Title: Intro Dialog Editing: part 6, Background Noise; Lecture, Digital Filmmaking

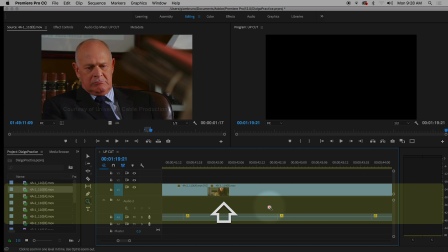4:10 Right. Did I zoom in too much? I zoomed in too much. Oh, you can't see my visual. You can't see my audio. Yes. There we go. Right? So now I have this consistently low hum of their air conditioning as a background noise.
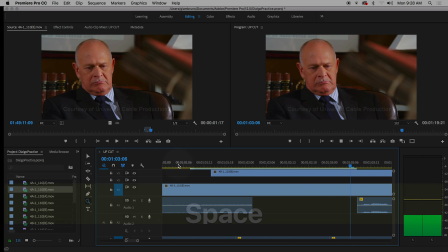4:24 So now, just when you have those blank spaces, they don't cut out.
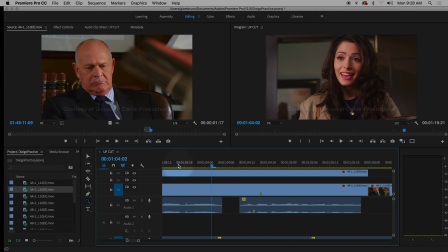4:30 That's the easiest way to make background noise. Guess what I did for you? You don't like that background noise?
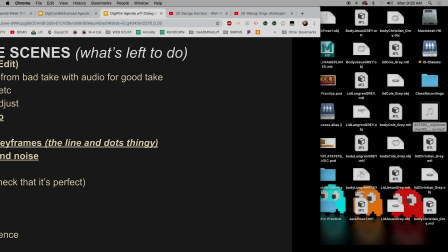4:36 Guess what I got? Everyone go to the pickup drive. Go to the pickup drive. Go to the pickup drive. How do you go to the pickup drive? You go to your server. How do you go to your server? You go to your alias here where it says I3 class alias.
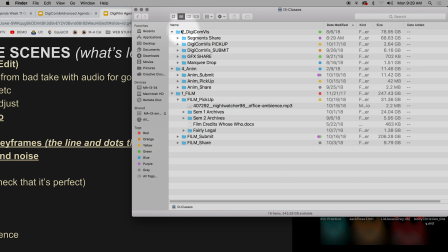4:53 It'll say I3 classes, or no, it won't. It'll have second period, fourth period, and first period. Open up first period, go to film pickup. I have this. It's very quiet.
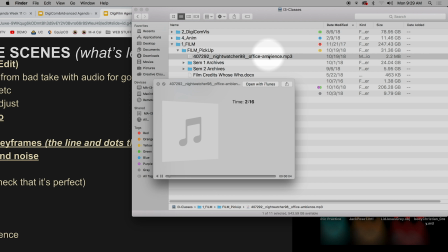5:07 Shh. You hear that? There's a few people talking in the background. There's a few footsteps in the background. There's a few buzzes and whirs like beep, beep, beep, and it's 2 minutes of that.
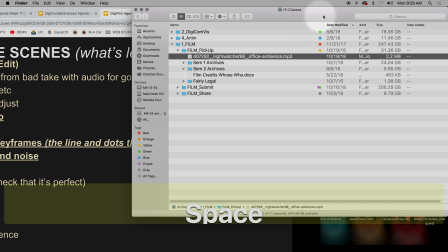5:23 It's 2 minutes of that.
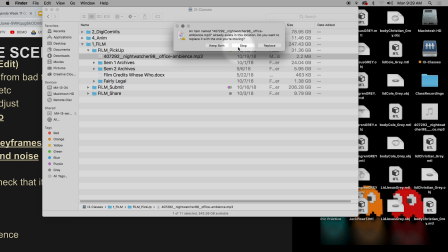5:24 You could drag that onto your desktop, boop, like so, and then you could throw that into your project.
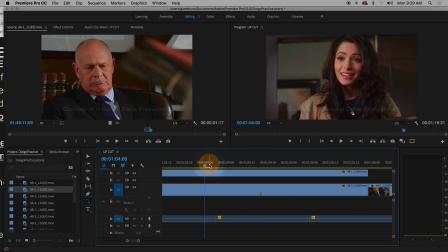5:32 So instead of, if you don't like this, if this is too subtle, but that way definitely works.
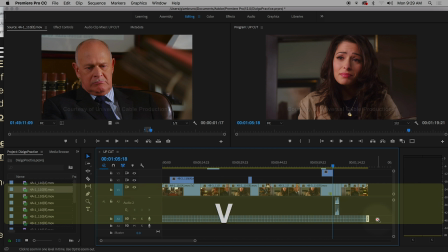5:40 Just taking some room noise. Whoop. So the reason why I wanted to show you the room noise is that's the best way to get background sound, right?
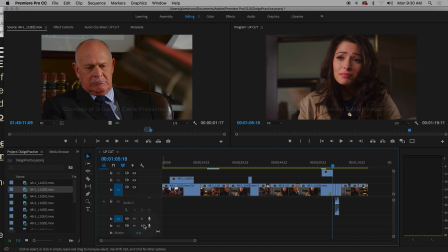5:50 When you're out filming your scenes next week, that's a great idea. I'm actually going to require you to get 30 seconds of background sound, 20 seconds of room noise, right?
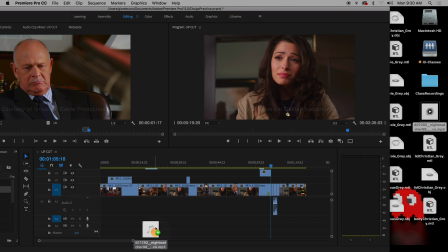6:01 But I could also just take this file and now plop it in there. Is that all it? And then maybe adjust the gain to 12.
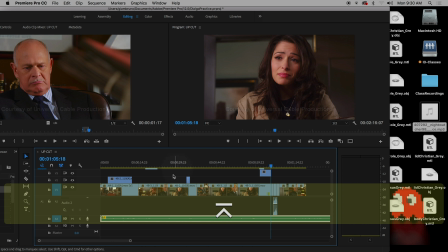6:14 I'm going to make it really loud.
Thank you, sir.
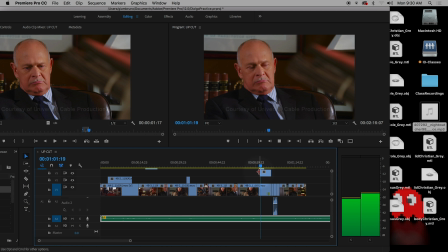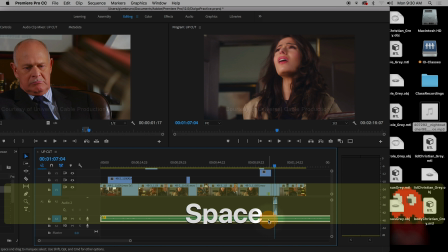6:23 So it's probably a little too loud, right? But so I'm just going to go to the gain and adjust it by like probably -4.
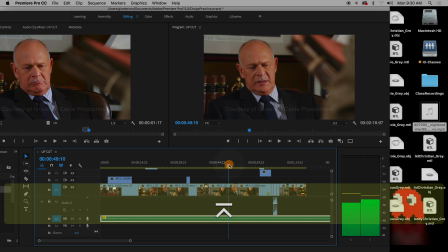6:31 And that just adds that reality to it.
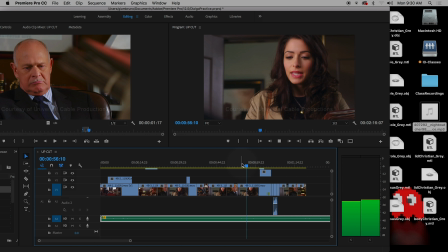6:38 So a little extra noise actually helps. We just want to have control over that noise.
Thank you, sir.
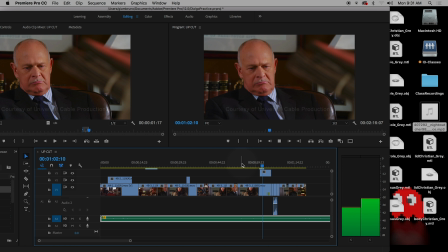6:44 There's people talking. So can I have just a little bit?
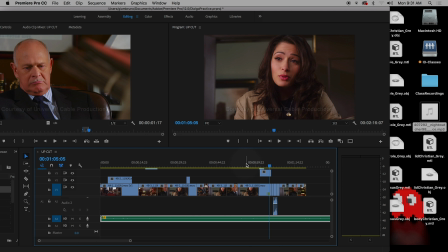6:50 There you go. Right? You don't like that noise? Guess what else you can do?
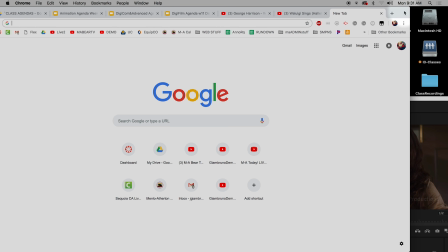6:57 There's a thing called the internet, right? And you can type in free download
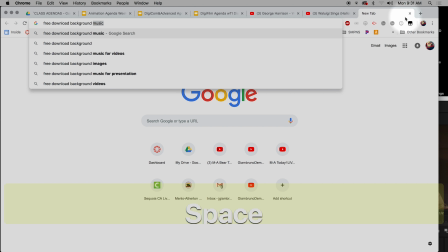7:06 background noise. And there's tons of websites out there.
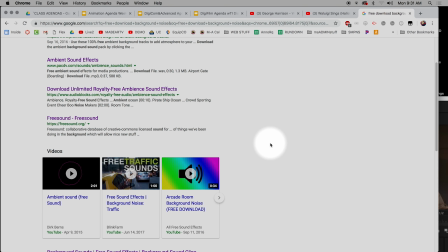7:12 17 free, 50 ambient sounds. There's YouTube. You can download off of YouTube, but I wouldn't recommend it just because we get that with the music.
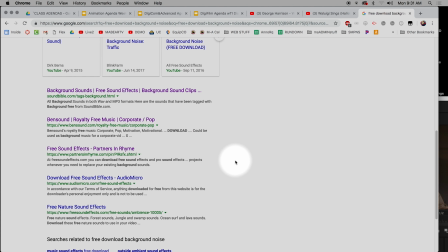7:19 There's actually sites that have it. It's a little bit easier. Free nature sound effects, right? You can put them outside.
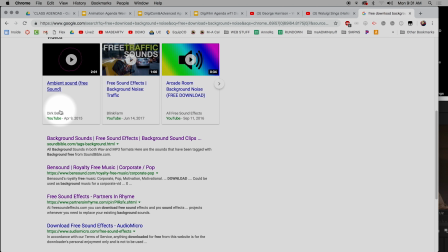7:24 What I didn't realize is there's actually like, sound like you're working from the office.
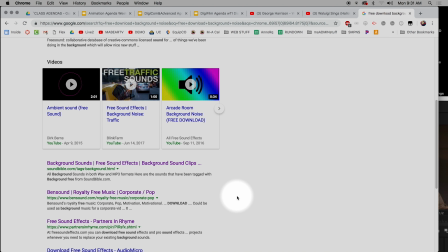7:30 So I guess people pretend like they're working from the office and they play background office noise while doing phone calls from home now, right? So now they're using background noise to deceive people from where they are on the phone.
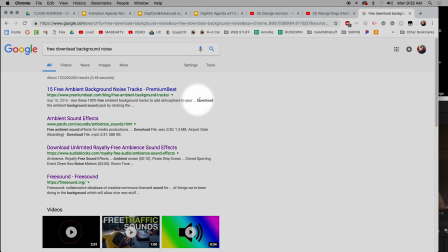7:43 So there's that was a new thing I found on this year's search. So you can download any other, if you don't like the one I gave you,
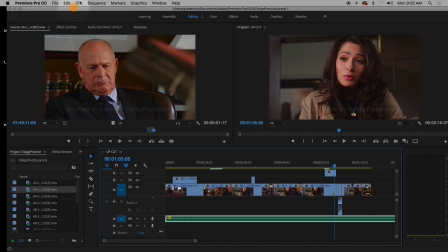7:51 or if you don't like the room sound option, you can find other background noises, right? You can put traffic in there if you wanted to. I wouldn't recommend putting birds chirping because they're not outside, but if they were outside, we'd put like some birds chirping.
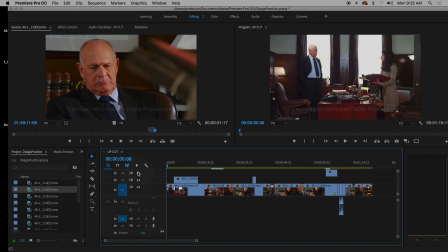8:06 Anything to just kind of create the idea that we're actually not watching a movie. So background noise it does two things. One, it creates that ambience, helps us realize, makes us believe that we're in a lawyer's office.